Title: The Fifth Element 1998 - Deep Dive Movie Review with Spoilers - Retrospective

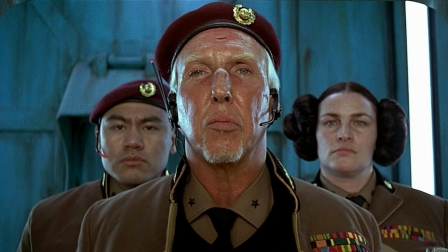The film has an interesting cast of both well-known actors,
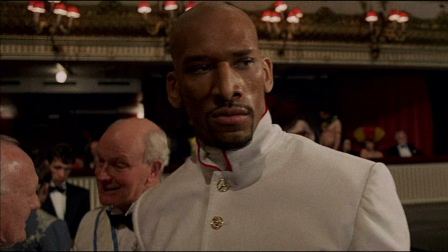beautiful elite models straight off the runways, and people with unique physical features.
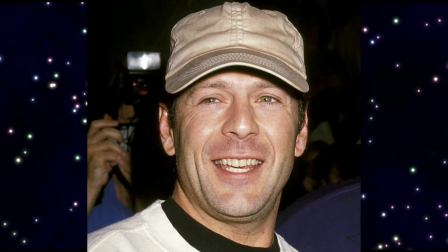Jean Reno and Mel Gibson were considered for the role of Corbin Dallas. Luke eventually wanted Bruce Willis, but it didn't look like he was going to take the role because he was worried about taking big risks after starring in films that had been poorly received.
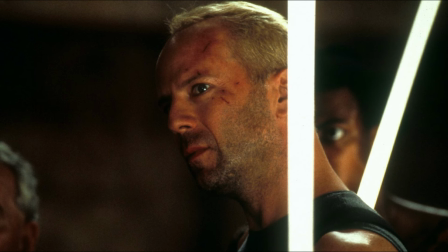After reading the script, he agreed to do it. Bruce typically plays a type of character on screen. It's not always him playing himself, but it's close. He gives all of his performance a naturalistic approach,
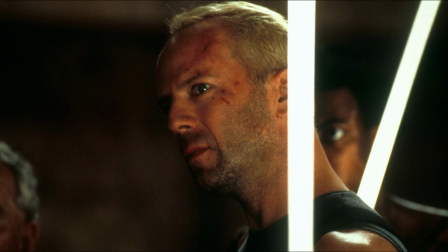and Luc Besson played into this well to get a fantastic performance.
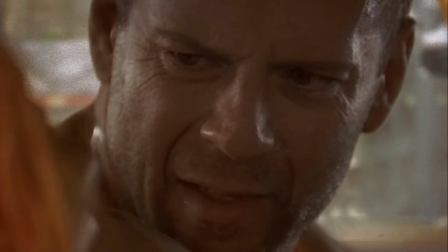The scene where Corbin first encounters Lilu in his cab was improvised, with Bruce not knowing the divine language that she is speaking.
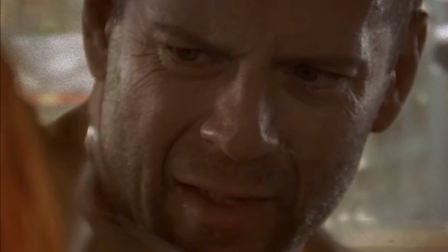So those moments of him looking at her with a very, very perplexed look on his face were real.
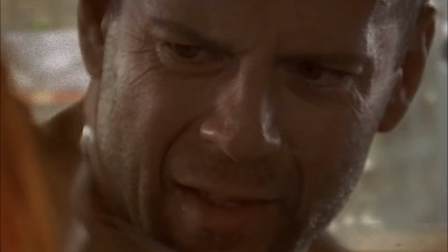Bruce had no idea what she was saying.
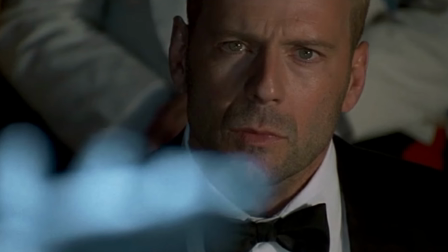And as well, when the diva sings, the entire audience had not seen her before or heard the song.
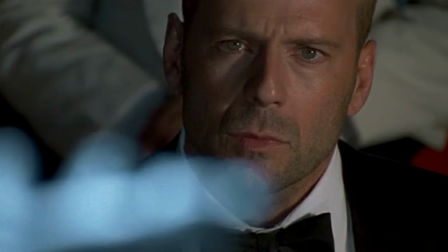So Bruce's reaction to everything that was going on was of real wonder and surprise.
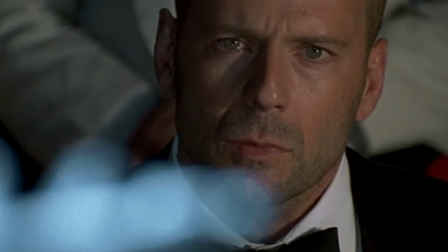So all of that was from a very realistic point of view. There's something special about knowing that his performance came from an authentic place.
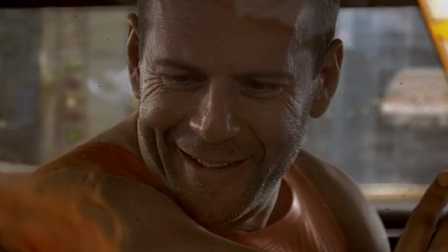I think he's excellent in this, giving us a protagonist that is inspired by love.
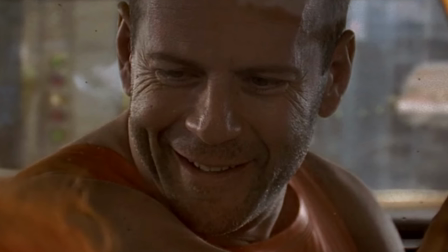You can see how much he's smiling, which is something that a lot of Bruce's characters don't typically do.
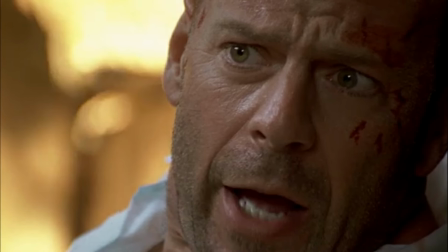This movie has been dubbed as Die Hard in Space, and I certainly think that it does remind me of that
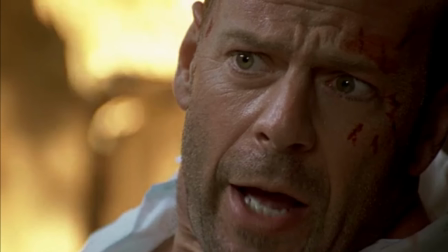when we get to the second half of the film where there's more action and Bruce performs as a classic action hero.
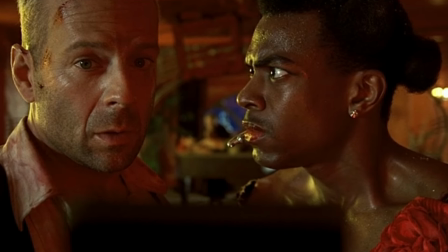One thing I enjoy about Bruce's performance is that although there's a lot of funny characters around him,
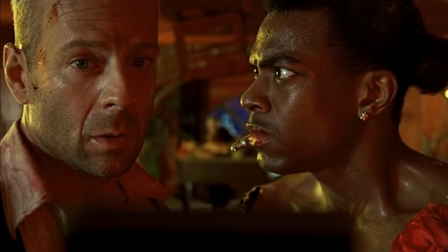he's basically playing a serious opposition for the comedy to work.
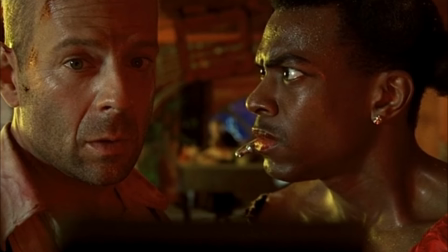But he kind of does this thing where he inserts a little subtle funny moments on his own,
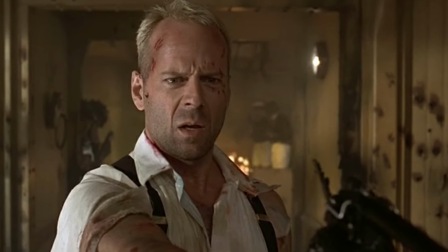and I think it's well placed, and his performance just really puts a very big smile on my face.
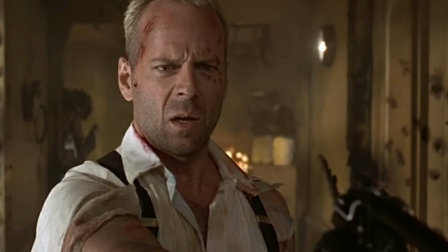He has quite a few punchy moments where he delivers some lines that are very, very funny.
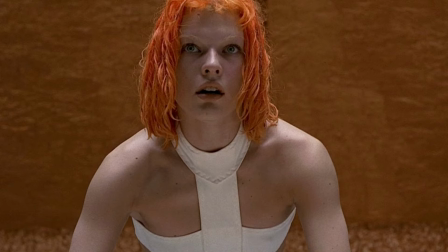Elizabeth Berkley and Julia Roberts were strongly considered for the role of Lilu. Ultimately, Ukrainian model and actress Mila Jovovich beat out over 3,000 women.
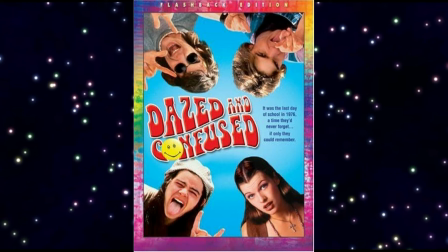Prior to that, she appeared in Dazed and Confused in 1993 and had a bright career as a fashion
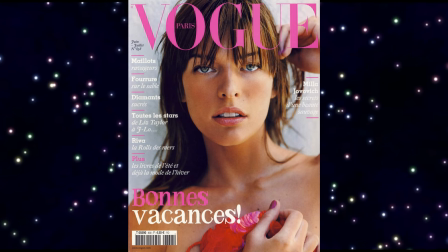model since she was 12 and eventually became a supermodel by the time she appeared in this movie.
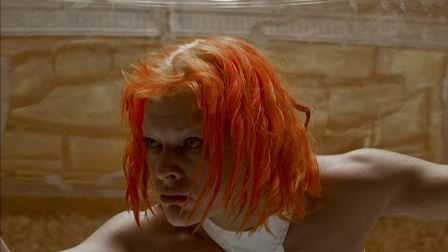Luke hired her because she had physically fascinating and transformative abilities.
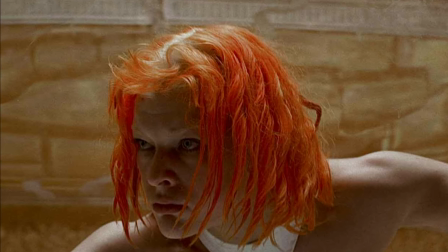Nothing was more transformative than when she had to have her brown hair dyed bright orange red, which horribly damaged it.
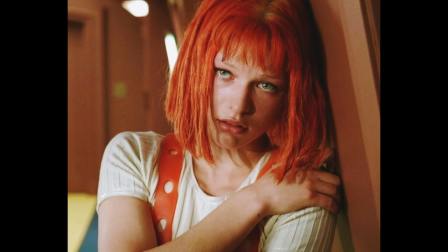By the end of the film, she wore a wig, which worked okay.
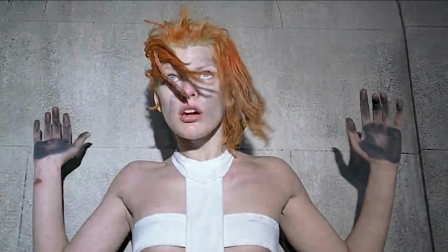There was something about her dedication to the project that really came through in every scene that she's in.
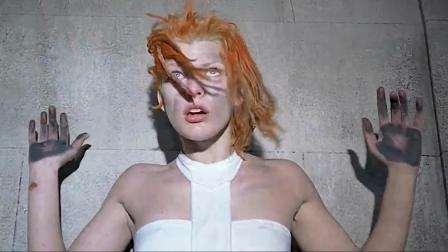For the role, she had intense training in martial arts, ballet,
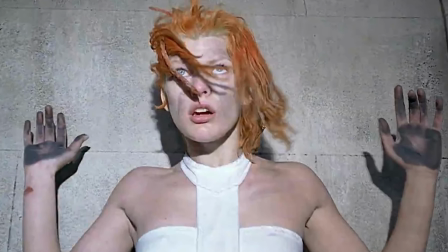and as well you can visibly see all of the cuts and bruises she sustained on the shoot.
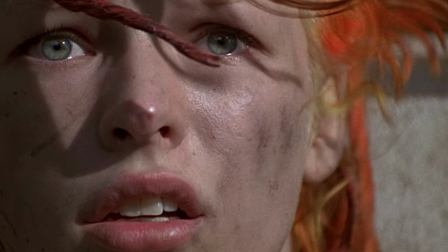Those were all real. Mila, who was fluent in 4 languages,
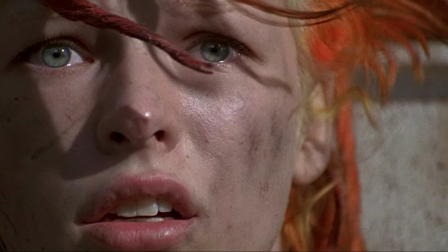added another to her list by learning and contributing to the development of the divine language of only 400 words,
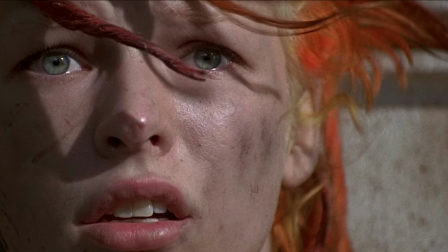along with Luc Besson. The two had conversations and wrote letters to each other in the language.
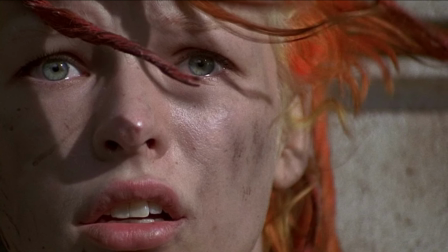She was incredibly dedicated, not at all ever trying to maintain any kind of vanity.
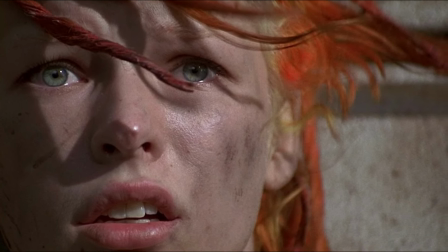She surrendered to the part with raw honesty, and as the film keeps saying, she was perfect for the role.
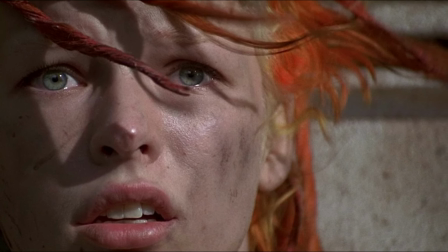She was iconic.